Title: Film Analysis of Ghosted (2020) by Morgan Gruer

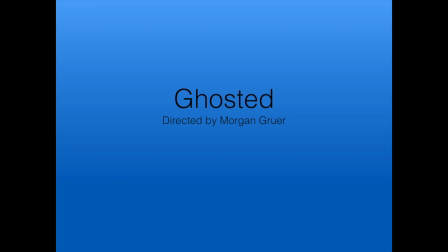Hello, this is my film analysis for Ghosted by Morgan Gruer. The story outline is that there's Grace, who is a woman who is recovering from a leg injury. During this time, she's also being ghosted by a romantic interest of hers,
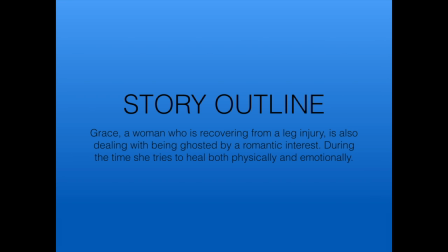and she is trying to heal both physically and emotionally from the traumas that she's enduring. Key assumptions, I would say 2 shooting days maximum. It's a short film. It's only like 7.5 minutes long,
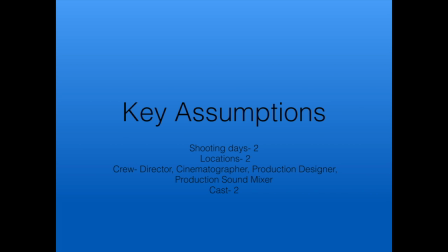and there's really only two locations, and they would be Grace's house, which is where most of it takes place, and then her love interest house, Nick, I believe, his house, and even then, his are just like little like couple of frames shots at a time.
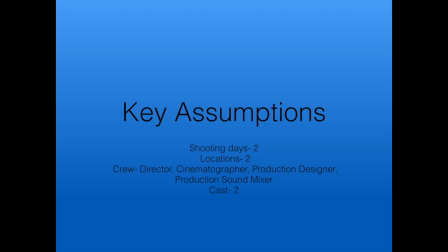It's not really a lot going on in his place, and really it could all be shot in one location if needed. For the crew, the director, the cinematographer, production designer, and production sound mixer would probably be your most important ones. You wouldn't really need too many other ones. It's not really a big production, so you won't really need that many.
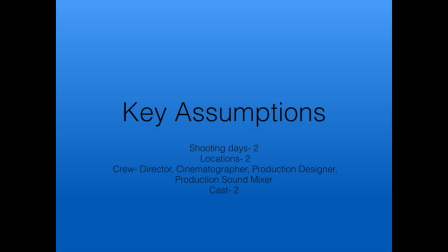And then there's only two cast members, and that's Grace, who is there for pretty much all of it, and then her love interest, Nick, who is only in a couple of shots and scenes. So production considerations,
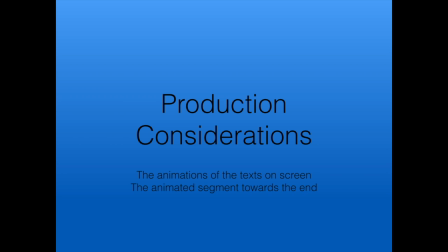there's a lot of animations that kind of happen on top of the things, on top of like the shots and scenes. There's like text that pop up from her family and friends,
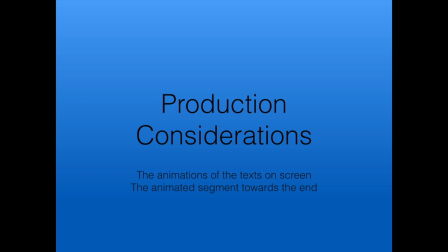and then there's an animated segment towards the end which takes up a solid at least a minute of screen time that would need to be animated,
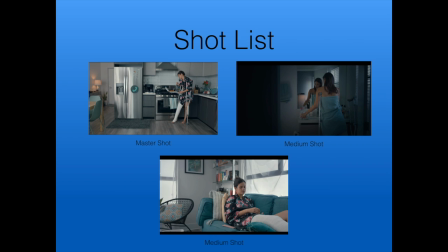and that's a pretty major consideration. Shot list, yeah, you have this master shot here from for this kitchen when she's getting some leftover spaghetti, and she's leaving a voicemail for Nick.
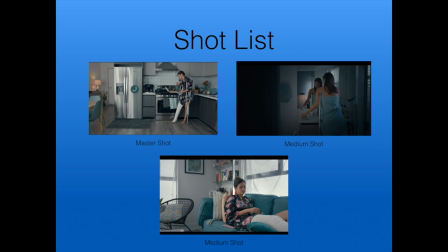And then this medium shot, both of these medium shots rather, they both happen while she's leaving this voicemail, and then it kind of cycles back to that kitchen shot a couple of times while also cycling to those two. And it just kind of, I think it's really important for this scene to kind of show that
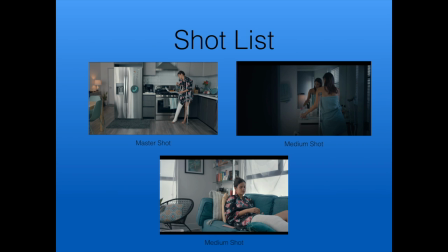it's all like these things are something that's going on in the back of her mind, or she's doing these things, but this voicemail and like her being ghosted is something that's going on in the back of her mind during all of these things, and it kind of helps you get into the mentality of her for it.
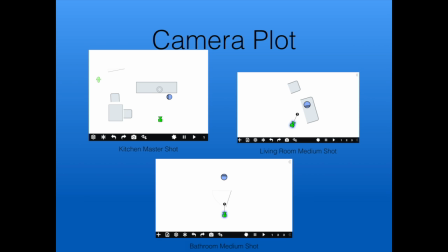The camera plot for those, this is kind of how I have them set up. It wouldn't really require too much of a setup issue. It'd be pretty easy to get set up and take those shots.
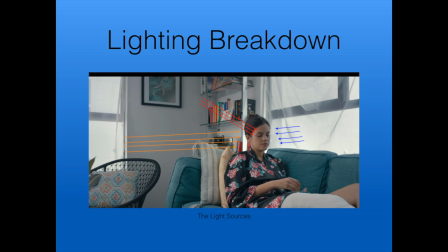Lighting breakdown. So for that couch shot, I thought was really nice. Yeah, there's two spots that look like it's just natural light coming in from the windows, and then it looks like there's another light inside the
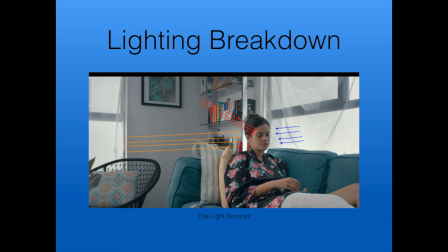inside that is creating that key light across her face. But I think there might be like a silk or something over it to kind of give it that softer effect so that it doesn't really create any harsh shadows. And this kind of makes it feel natural and feel like you're looking at a day in the life for her,
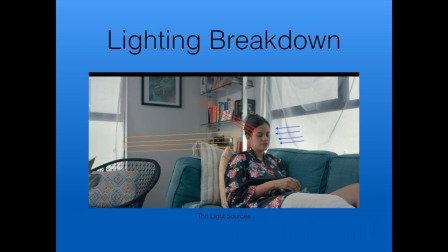which I think kind of helps us feel more attached to the protagonist, Grace, a little bit more than we would if it were a different type of lighting situation.
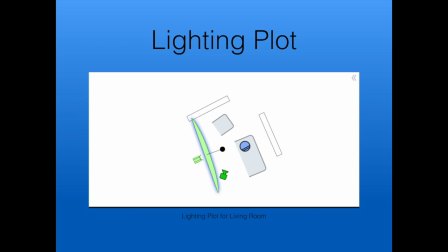The lighting plot for that is kind of how I have it set up here, or at least that's how I would imagine it.